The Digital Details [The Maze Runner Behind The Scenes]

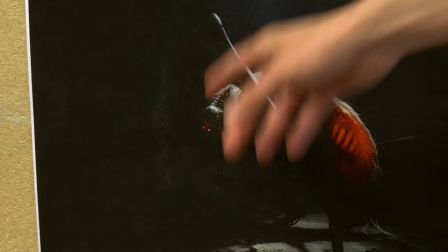[4:39]
These eyes... and they turn off, you know what I mean? But you don't see them when they're not on, but it's just more mechanics and stuff, because it's biomechanical.
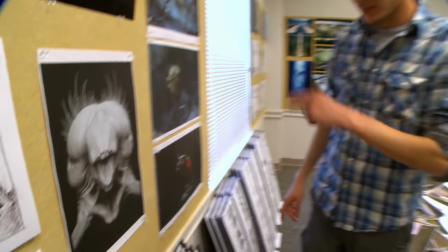[4:47]
I wanted to try to do the best we could to capture sort of what James Dashner described in the book, but I wanted to go really freaking scary.
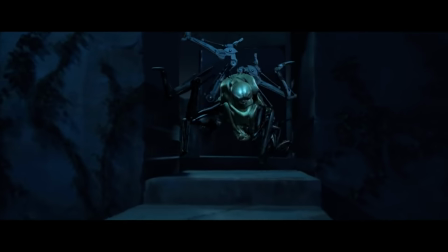his ideas of what the grievers look like compared to what's described in the book immediately made me see the movie in a whole new light
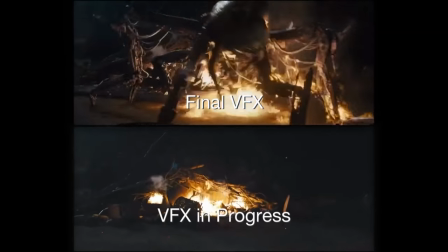i wanted to make something that was going to terrify people and give people nightmares that's the stuff that got me when i was a kid
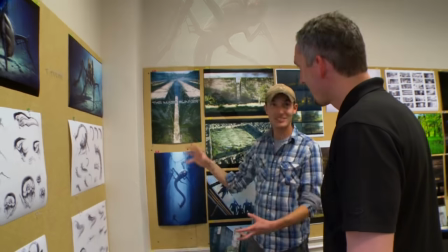[5:26]
they evolve and wicked has attached the tail to them and then that's what will start You know, pulling these kids around, stuff like that.
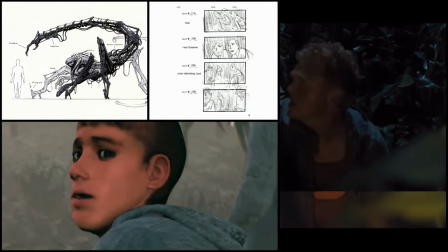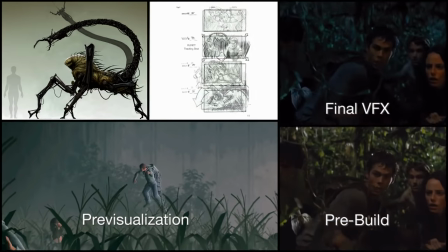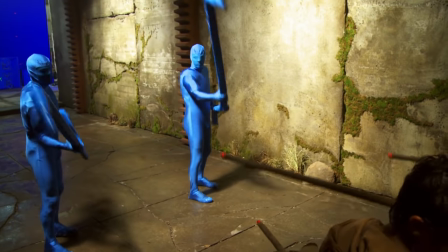[5:44]
So first when I came here, I saw two guys in blue suits. I thought I was coming to like the Swan Lake performance.
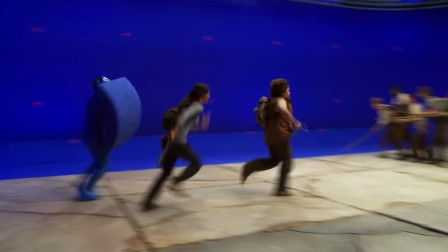[5:48]
But no, they're actually the Grievers. So you'll see guys dressed in all blue suits to match the screens and they're the Grievers.
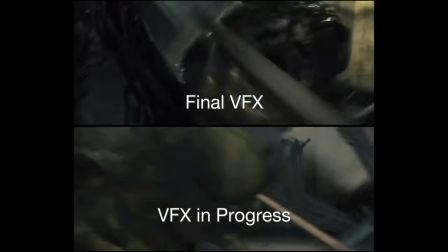[5:56]
So what's going to happen is every movement that they're doing is going to be enhanced by visual effects. It helps us because like when we're running, we're really running and they're trying to catch us. Hey, what's up? My name is Greg. I am one of the stunt performers here on the Maze Runner and I'm standing in as one of the Grievers today.
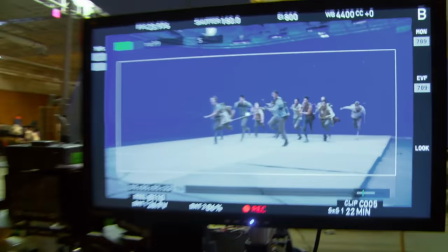[6:14]
As you can see here, we do a lot of blue screen work.
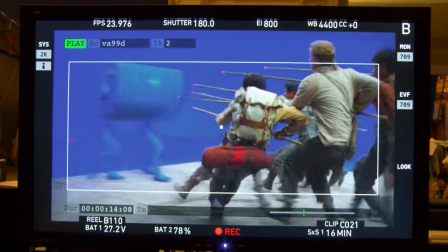[6:17]
So that's the reason that I'm dressing in this blue suit, so that it's easier in post-production for them to wash us out and to replace us with the actual Grievers for the film.
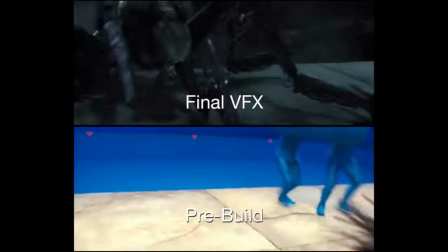[6:25]
Once we get suited up, we'll also cover our face with this mask.
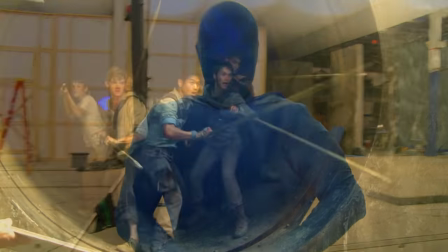[6:29]
And we've got protective gear, like knee pads, chest protectors, and a shield on our helmets, so that when they're attacking us with the spears, everybody's safe to the safety first.
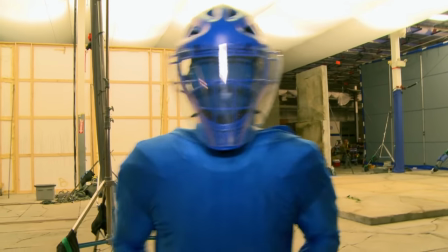[6:38]
And we're off to set.
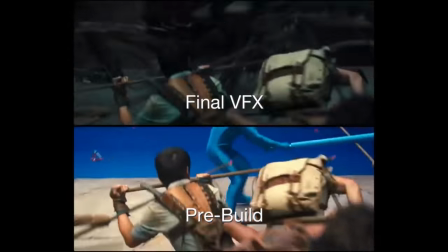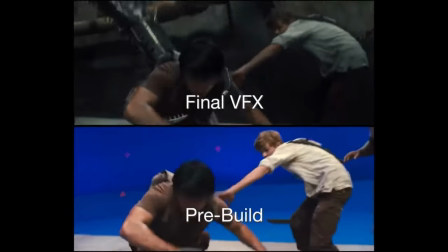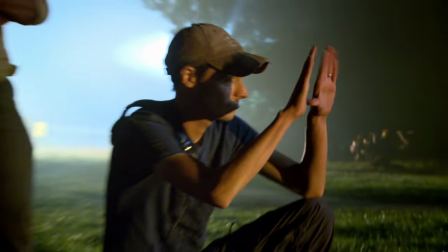[6:53]
it's not lost on me how unusual i think my experience has been fox has kind of let me do my thing it's crazy so it's been fun so far
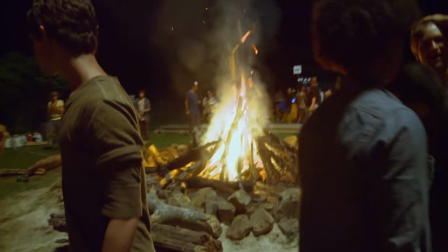[7:00]
i think my favorite days were shooting nights in the glade feels like you're having an adventure while you're making an adventure this world the
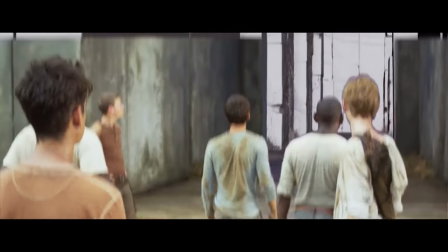[7:08]
maze and the glade provide for a great cinematic experience i would have loved this this movie as a kid because
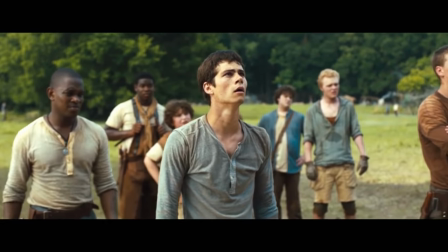[7:14]
it's a fun story and it's constantly entertaining my fans are They are extremely passionate, which I love, and I really, really feel strongly that they are going to love this movie.